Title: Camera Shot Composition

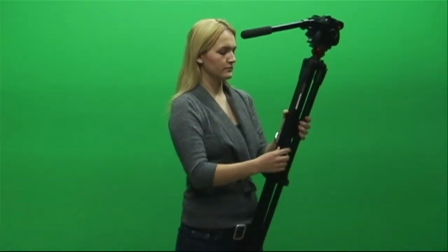Today we're going over how to compose your shot. How you compose your shot will determine how effectively it tells your story.
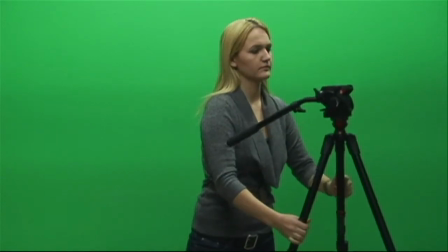First, you'll need a camera and a tripod. Place the camera on the tripod.
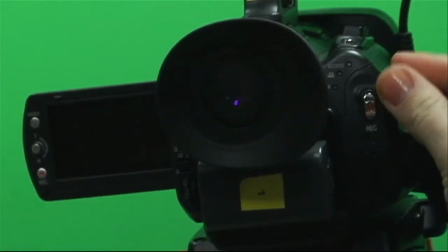Turn it on. Open up your viewfinder. This will help you compose your shots.
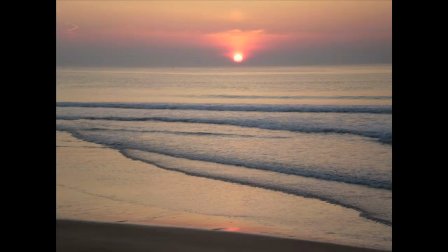First, think about your shot as a 3x3 grid.
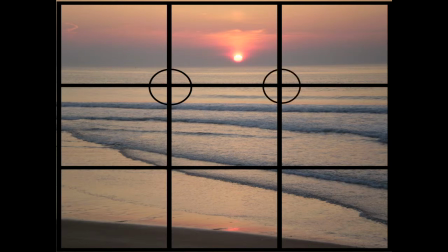There are four intersecting points within the grid where the columns meet the rows.
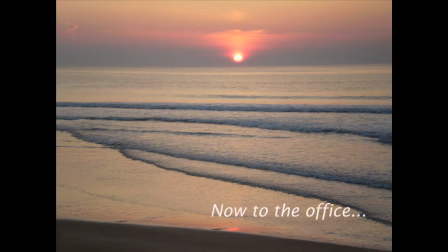This is called the rule of thirds. You want to align your subject where the eye naturally falls.
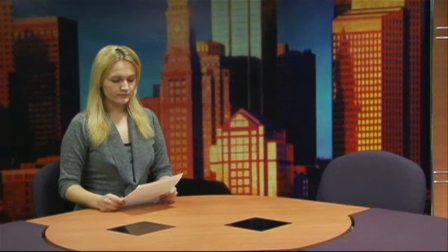This spot is in the top left corner of the grid's middle section. Any angles in the shot should follow the angles in your grid.
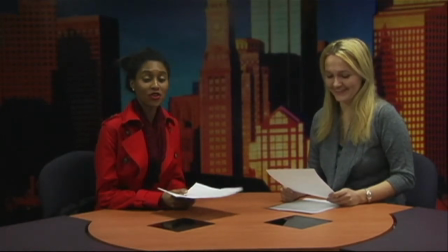Your shot looks strong by making sure your subject is within the middle column and close to the two mentioned points.
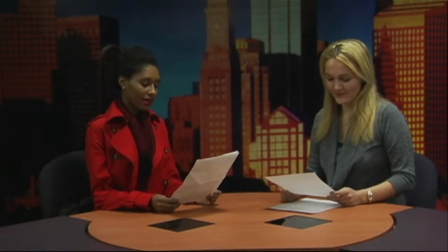A good way of thinking of shot composition for an interview is to think of it as a reporter sandwich.
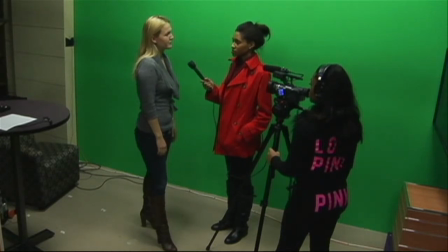Having the reporter get nice and cozy next to the camera will allow the interviewee to achieve the one-quarter turn without always being in profile.
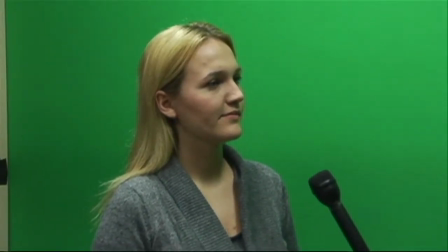Always be careful when dealing with handheld microphones. Avoid getting your hand in the shot if you can.
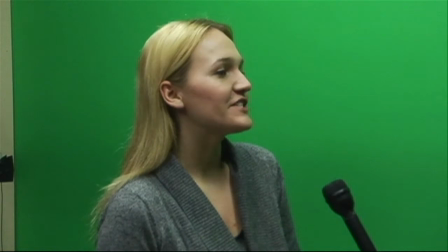Angle the mic in a way that will keep your subject within the preferred areas of the 3x3 grid.
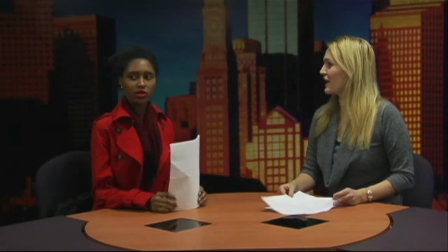Try having multiple subjects looking to the left and the right to balance the look of the shot.
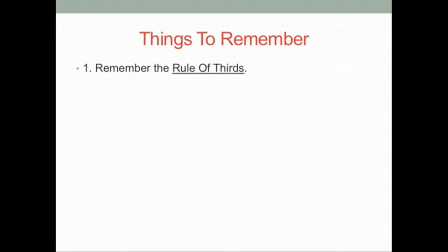Things to remember. Number one, remember the rule of thirds. Number two, think of your grid. Number three, a subject should have their feet facing the camera but have them address the reporter at an angle.
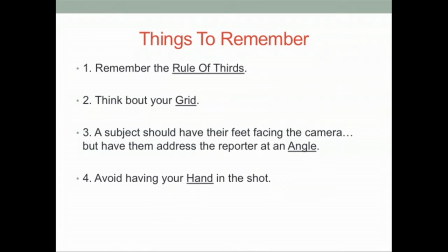Number four, avoid having your hand in the shot. And above all, have fun shooting!